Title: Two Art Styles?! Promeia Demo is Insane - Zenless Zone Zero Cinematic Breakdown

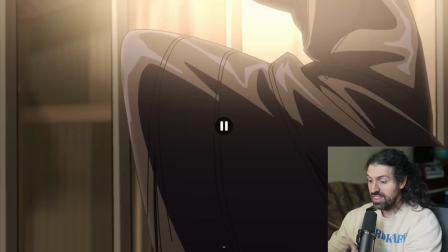497s
So really, really cool detail. And then look at this, the shot I wanted to see. We're still in hand animated here.
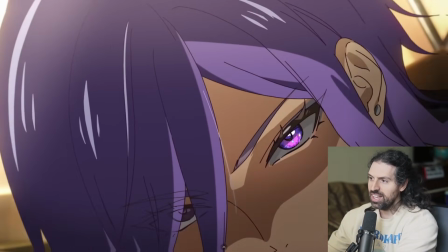503s
Look at how the lighting just gets sucked out. And again, just like at that first shot, what do we get from this?
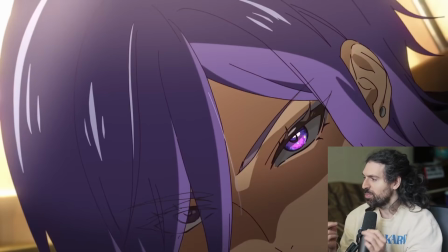509s
That threatening nature from her, man. She's dangerous. And she's a very good actor to say, ah, and then just lock in and be absolutely dangerous.
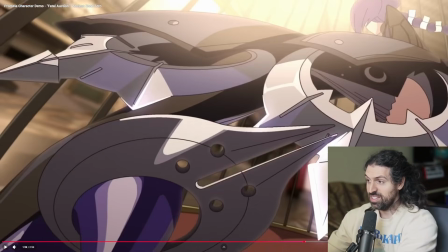519s
But yeah, just I guess it's on her heels. Oh, that's so cool.
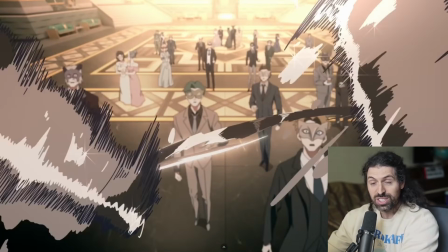526s
As a weapon, and then she's just gonna bust out. Cuts through the steel and just one-shots this guy.
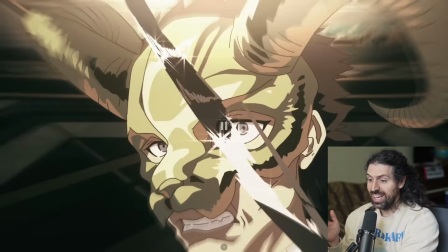533s
And I love that we do this and we get the reaction. So cool.
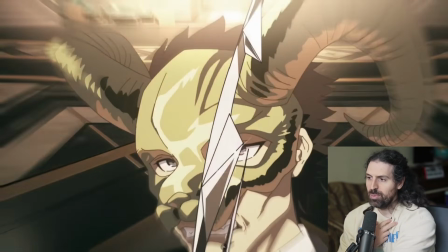539s
And look at these people saying like, what's that? What's that? Really well animated. But I love this moment right here of just absolute fear.
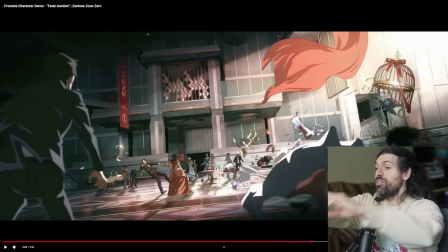547s
And it's like, yeah, you deserve this. But then I love that we pull out to the side here and we get the sense of scale.
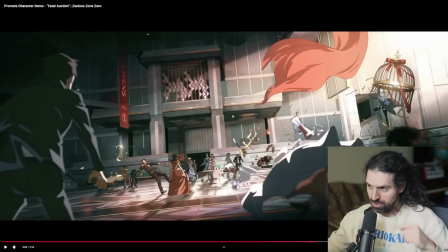554s
We were stuck in FPS, first person view from her perspective, and now we see the scale, like how far she shot, how impressive the shot is. So that's a great shot there. It's one of my favorites. Don't know if it's the favorite. Let's keep going. But yeah, just super well done.
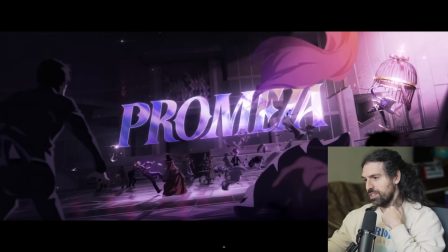570s
And a good use of perspective shift. And I love this way of introducing the character name.
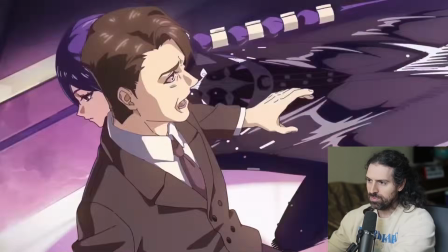576s
I thought that was really unique. And now we're into hand animated still.
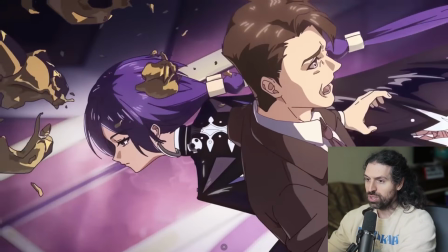581s
Really, really cool showcase of the speed.
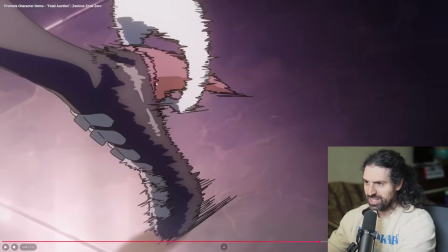583s
And we do this in a very manga way with, look at the use of the hatching for the sort of motion lines.
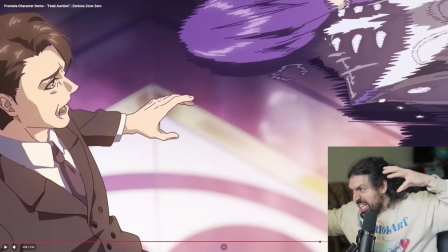592s
Isn't that so cool? Like just kind of morphing. Look at her head is stretched as if it's literally like Play-Doh or something, stretching, gives that sense of momentum.
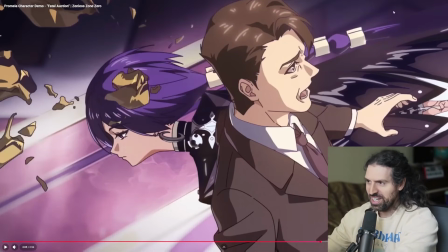601s
And then this guy is still looking over there. It's a really cool technique, of course, used all the time in anime and manga. This guy is still looking over there. He thinks she's over there. That's how fast she moved past him, right?
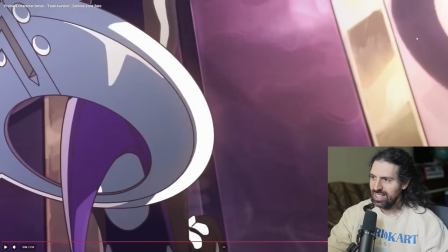612s
He didn't even register that she passed. And I love how she uses these weapons, and then look at how she takes this guy down.
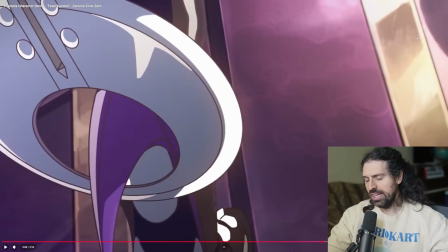620s
Amazing. And the fact that she's not using her hands, this I need a lore master to help me with.
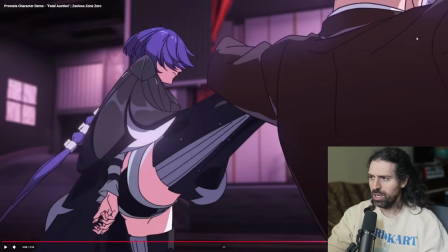625s
Is this something that she is kind of like restraining herself? It's reminding me of like Alucard, not from Castlevania, from Helsing.
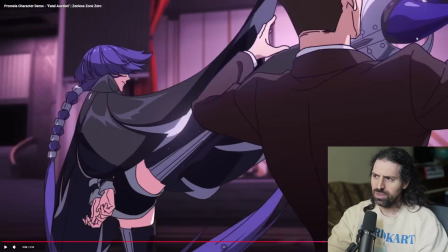632s
Is she like restraining herself or something, like, and only using her legs? Is she protecting her hands for some reason?
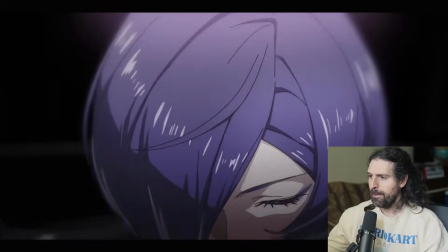638s
Like Sanji or something, like from One Piece? But yeah, now, what an awesome transition this is.
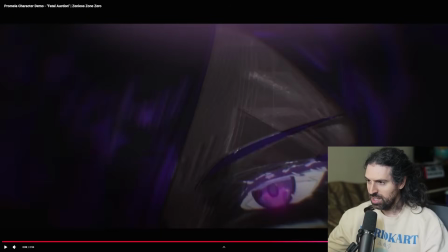644s
We're going to cross over into in-engine, in the game engine. But look at this. We're going to use the crest of her eye, the circular nature of her eyeball, and transition into this blade.
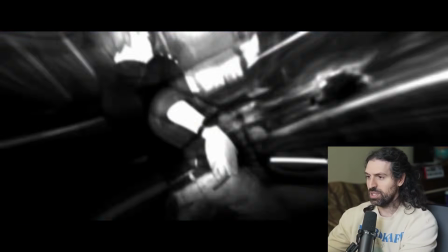656s
Like, how cool is that? That's really, really smart transition. And then, yeah, these shots.
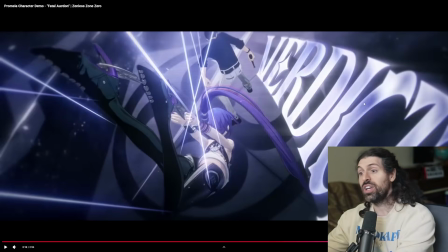662s
What does it say there? Verdict. Oh, that's awesome.
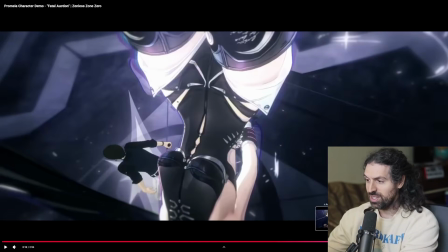667s
Like, you've been judged, and the answer is you're done. But look what's happening here.
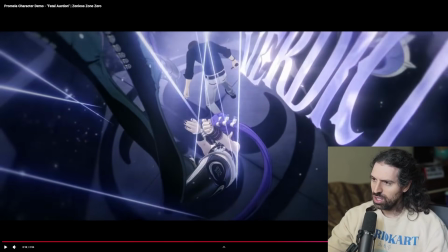672s
She kind of flies at them, and then I think uses her cloak as like a sort of distraction.
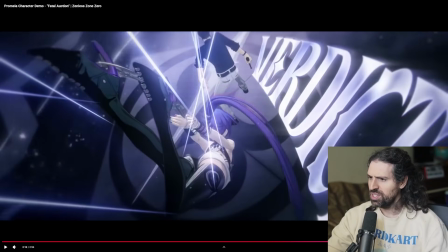679s
How cool is that? Right?
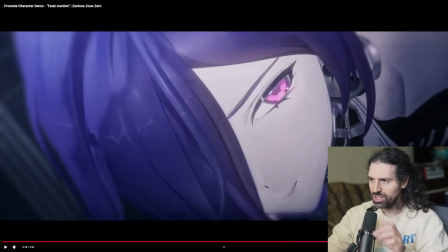682s
And again, I love that we use the color here in these close-ups to showcase the kind of coldness of her character. And if you notice, her expressions a lot of those times are just completely kind of dead, which is scary.
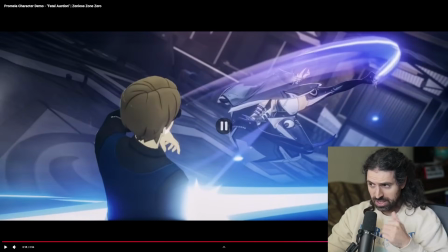695s
This is the sort of person you need to carry out missions like this. Yeah, that's another shot right there.
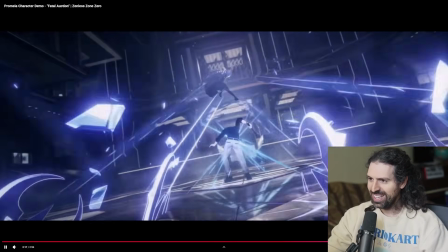701s
Oh, that's great. The coldness. She can shoot blades from the...
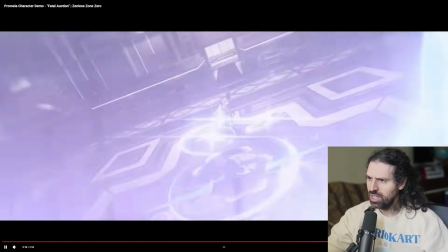707s
Oh, yeah, she's got some really cool abilities. That's great as well, too.
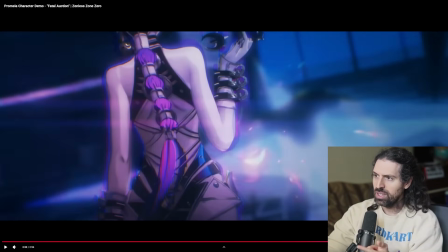712s
Oh, but see, this is what I'm talking about. So now her hands are out. And is she twirling the key in her finger, perhaps?
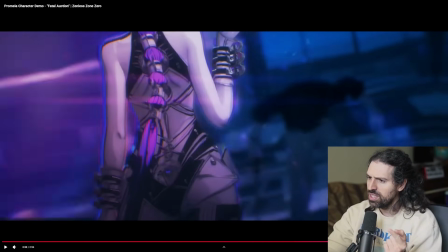719s
So like she holds the key. And then the cloak seems to be like invisible.
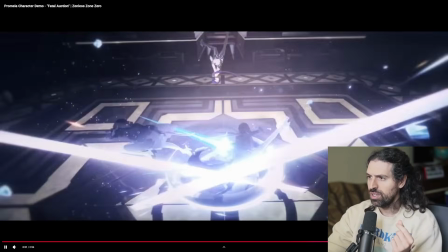724s
Oh, no, it's more blades. Yeah, that's really cool. There was one frame in here.
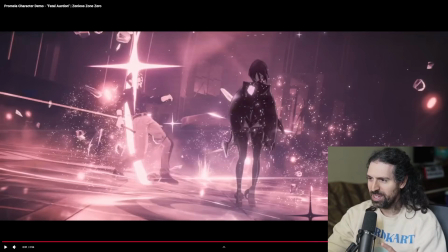730s
Look at that. A couple frames. Isn't that so haunting? I love that.
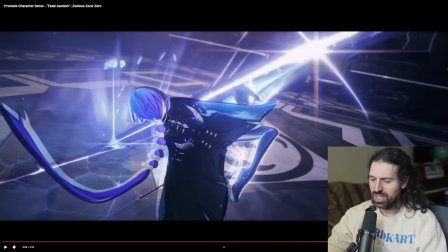739s
So cool. Yeah, again, we have the circular movement.
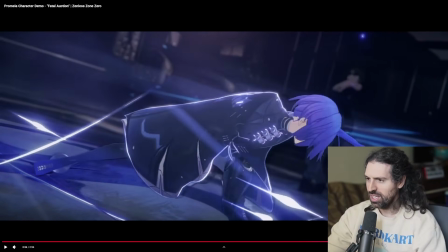742s
We're using her momentum with each kick to motivate the camera in really, really cool ways.
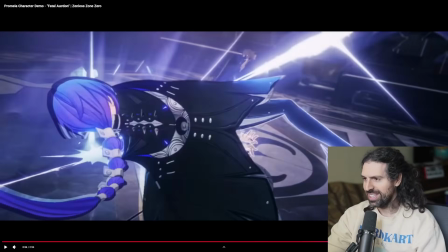748s
Which, as you know, if you watch my videos, is one of my favorite things in an action sequence or any sequence.
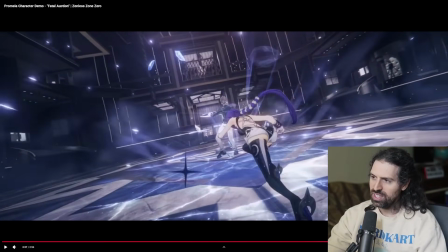756s
Yeah, look how she's motivating it. And like, I love the expression here. It does a lot. Can we go back to this shot right here?
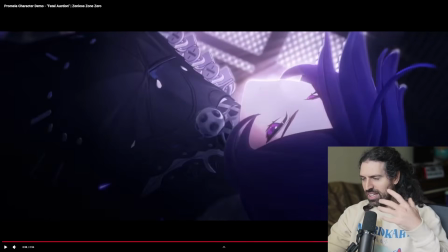763s
Yeah, again, that kind of dead-eyed expression is so interesting for this type of scene. When she was acting before, kind of concerned and worried, I think it was all a facade to get the mission done.
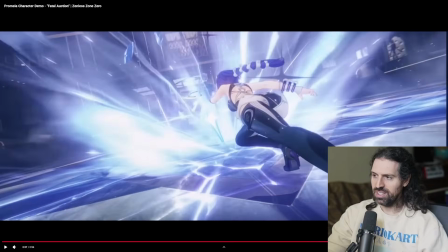774s
So it's really cool. But yeah, we talked about this for a moment. Look at this wide-angle lens. And you can tell because, of course, the limbs are being stretched in an extreme way.
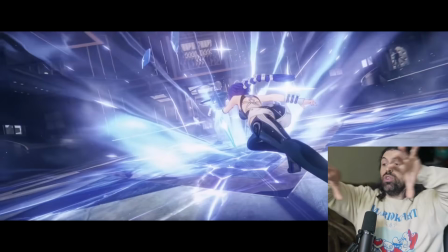782s
And this happens when you open up the lens to show more with the focal length. And, of course, you get that awesome stretch.
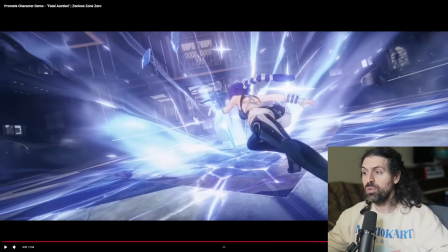789s
And like I said, with motivating camera moves, this is going to voice momentum. This is going to voice movement in an extreme sense, you know, loading up that movement as we back up the camera.
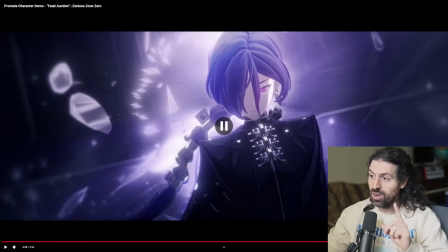801s
And she gets the epic walkaway. But now, of course, we go to the portrait lens. Boom. This might be my favorite shot. Really, really good stuff.
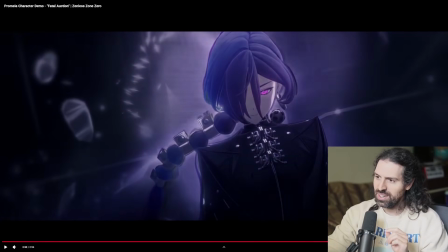810s
I love how when we start to fade the light out, her eye still gives this terrifying glow.
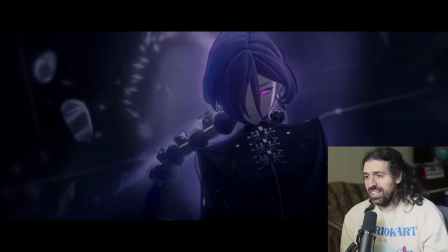817s
Almost like, yeah, you tried to cage the monster. Like, you really chose the wrong person. That was just like, yeah, now you're all deleted and very much deserved, right?
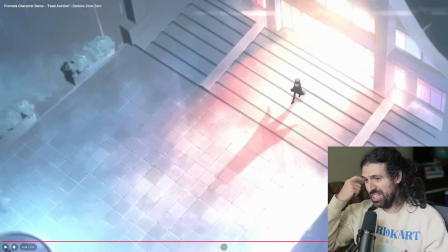829s
So I thought that was really cool. And then she walks out casually, right? For a moment, it's almost like, how's she going to stage an escape? There's a room full of people. Yeah, she just took them all out and then walked out like she owns the place.
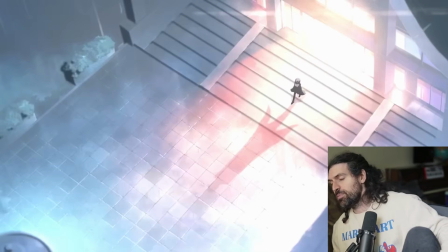842s
Yeah, that's cool. We like that. That's really cool. So anyway, I think that is my favorite shot. I want to hear yours as well because there's a lot of good picks in here.
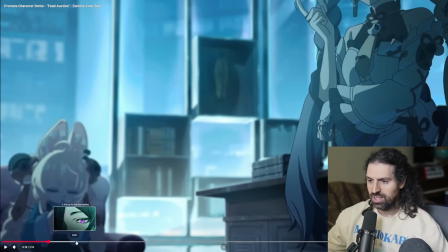849s
Even in the intro, like I said, we had this beautiful stuff with the kind of the eye reveal and all these cool images.
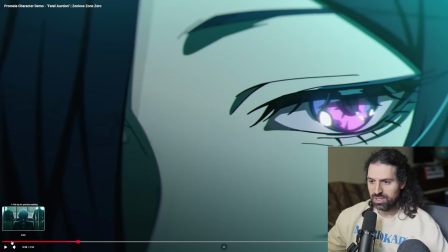856s
So yeah, let me know what your favorite was. But for me, it's going to be that last one. Yeah, it's just like it kind of finalizes what they've been hinting at with the character in a really cool way.
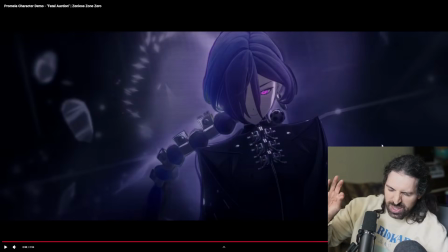866s
And I love just that. Yeah, that cool, tiny moment. It's like less than a second as it fades out.
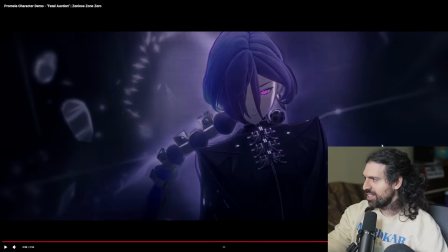872s
Her eye still glowing. Very, very good stuff. But anyways, that's mine.
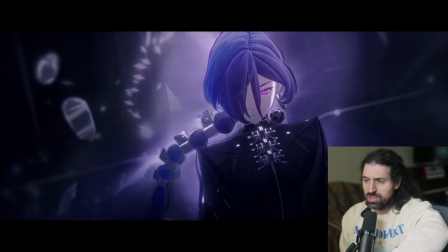877s
Make sure to sub if you want to do more of these. I have covered many games, including this and Genshin, Wuthering Waves, a lot of stuff like that. We've done a lot of character trailers. So if you enjoy this sort of thing, check those out. We've also covered recently Star Fox and a lot of Nintendo games, also Final Fantasy.
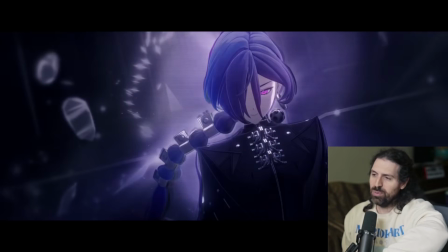893s
We're going to be doing a lot of Final Fantasy soon with those games coming. Stay tuned. You guys are the best, and I'll see you around town. So